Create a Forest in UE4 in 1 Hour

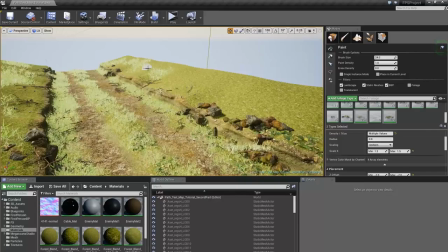1502s
So I'll just stamp out on this side as well.
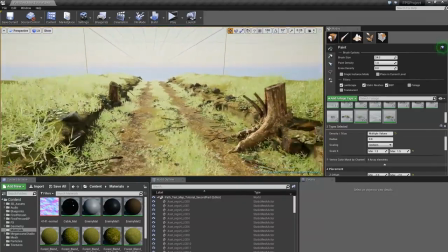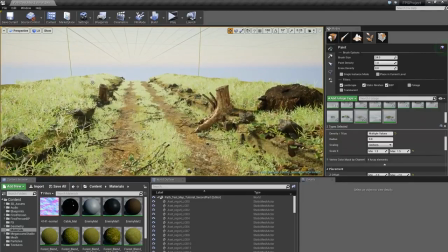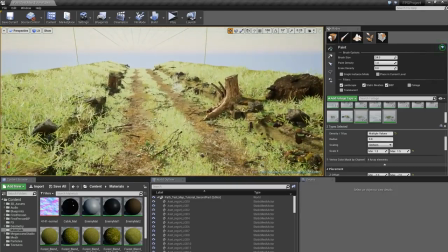1515s
There we go. Alright, so let's hit bake and see how this looks.
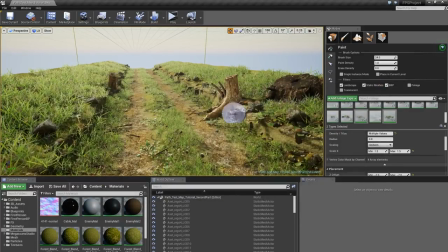1523s
That's looking a lot better. Awesome.
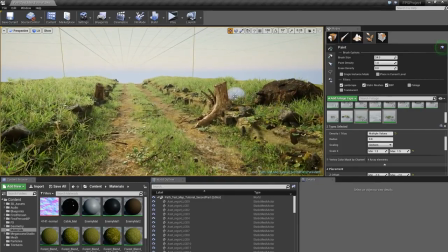1525s
So you can see it's intersecting nicely here, or well, actually you can't see the intersection, but it's blending very nicely there.
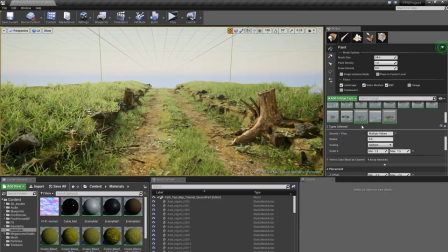1532s
So let's go ahead and add some more types of vegetation here. So I'm looking for something that's a bit taller.
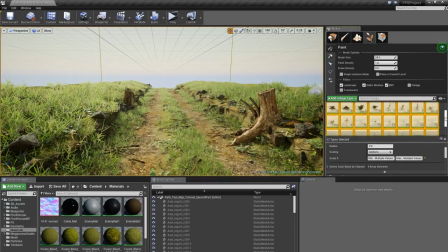1542s
So I should have something here.
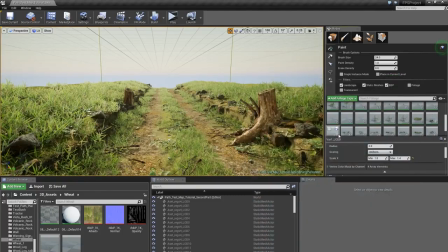1550s
That should work nicely. So I'll select that one and just check it out.
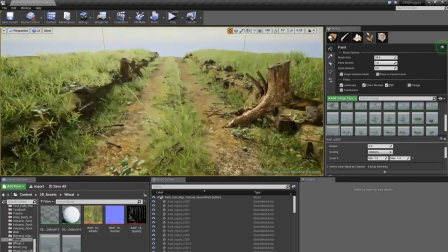1556s
Yeah, look at that. So a nice tall grass here.
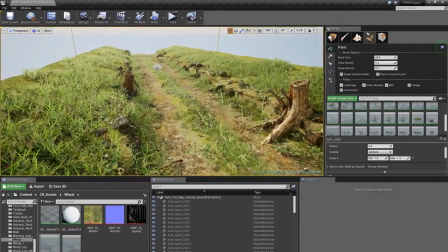1560s
So I'll just place some here and there along in the middle.
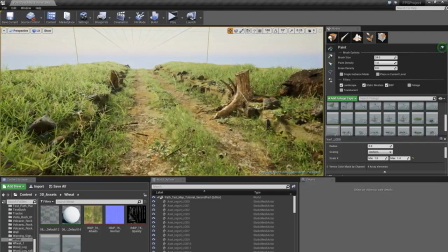1567s
And just try and get it nicely spaced out.
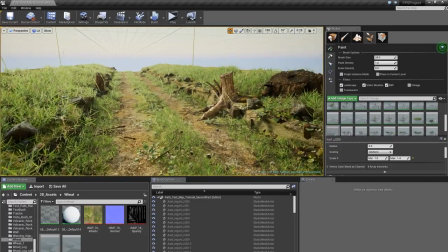1571s
Because it could easily add too much fidelity or noise to the scene if there's too much.
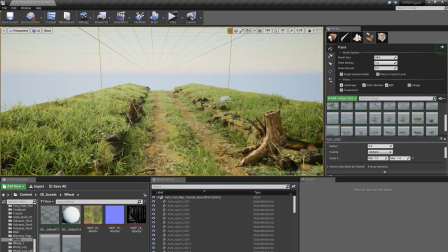1578s
So just try and I'll try and
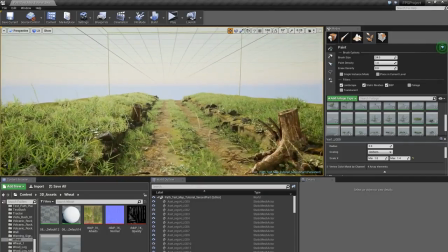1583s
hold my horses here because it's such a nice asset.
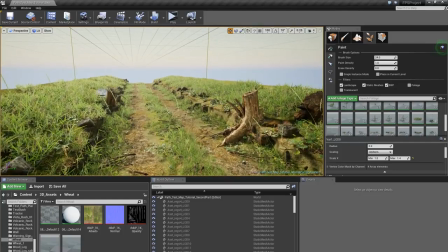1588s
I love this one. You can see it's really adding some believability to the scene.
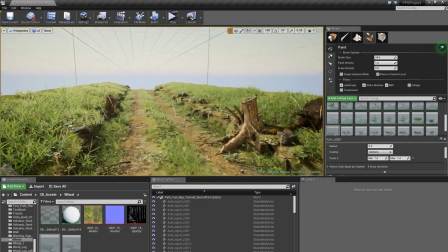1597s
Because it's very easy to sort of just go with grass and think, yeah, that looks good, and just stop there.
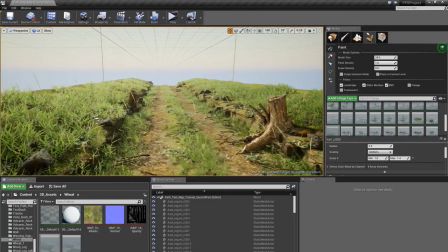1605s
But there's so many kinds of vegetations in the wild they don't really think about.
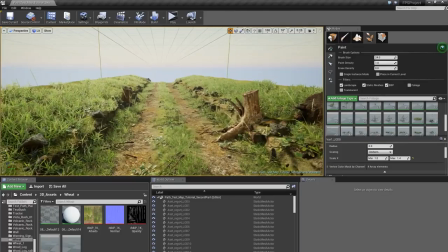1612s
So this is the sort of grass where, like, when you're walking in the woods, and if you're afraid of ticks like I am,
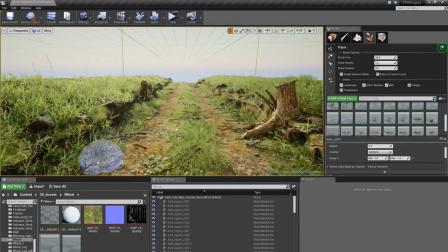1619s
these are nightmares because they always hang out over the path. So yeah, I'm gonna go with that.
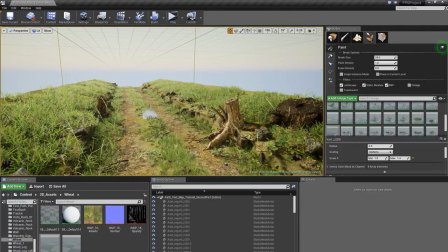1629s
I'll delete a couple of these, so there's not too much.
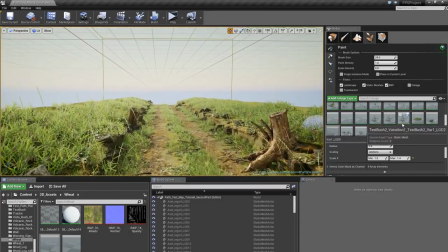1634s
There we go. And let's see if there is something else, something taller. So remove those, or not remove them, but I'll choose this one.
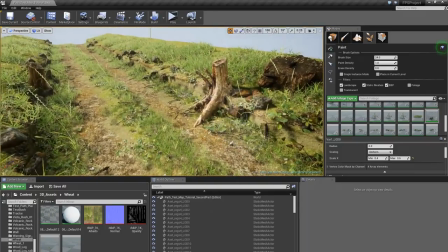1647s
This is also some higher or taller kind of grass. I'll just increase the scale here.
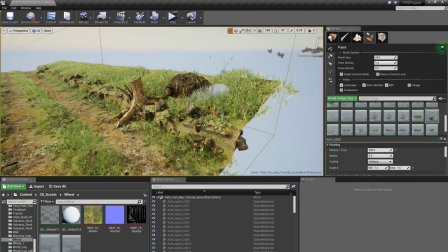1657s
There we go, perfect. Right, so let's just stamp this out here and there.
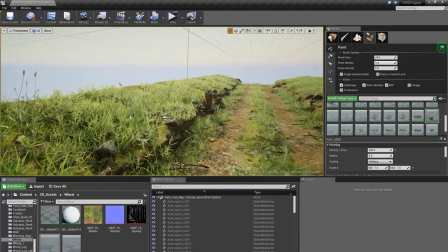1663s
So these are also tall grasses, but as you can see, they're a bit thicker.
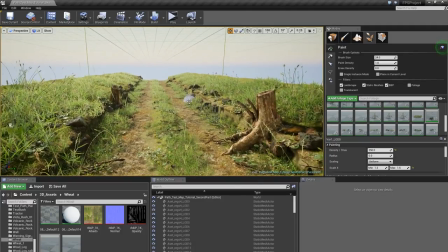1668s
So I think it's gonna work pretty well with other types of grass we just added.
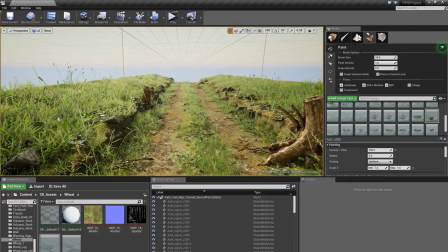1677s
Be sure to add some here in the distance as well.
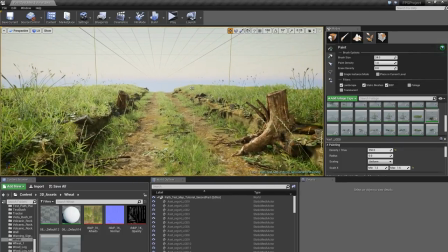1680s
Even though you can barely see them, it's gonna add some nice silhouette or shapes back there.
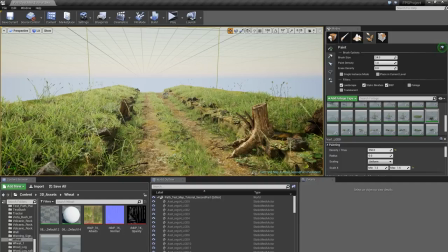1688s
So remove this one maybe, and like that.
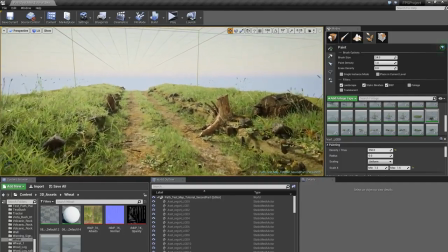1694s
So just go back to our main angle here. Because I want it to sort of just feel overgrown, so having stuff here along the sides is gonna really help with that.
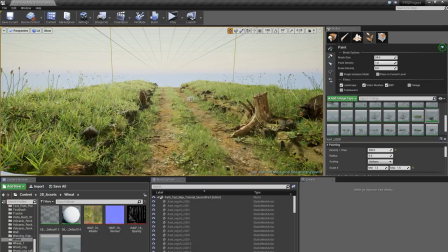1708s
Especially when we start adding some terrain and like a backdrop to this. So we're gonna add a terrain as well with some trees.
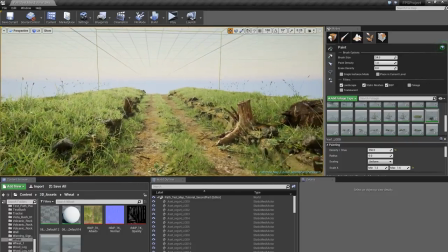1716s
So this is just the beginning. So I think this looks pretty good.
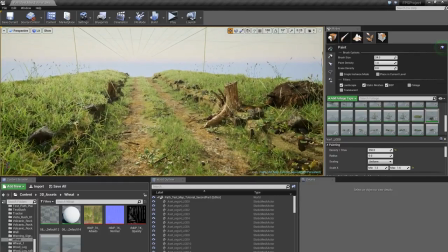1724s
So let's go ahead and give this a bake.
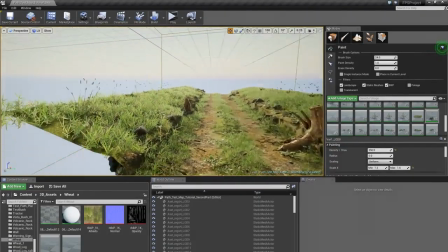1731s
And voila! Awesome.
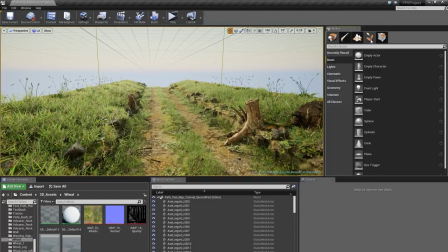1735s
Alright, so before we move any further, I want to go ahead and add a terrain so we have some more context to the scene here.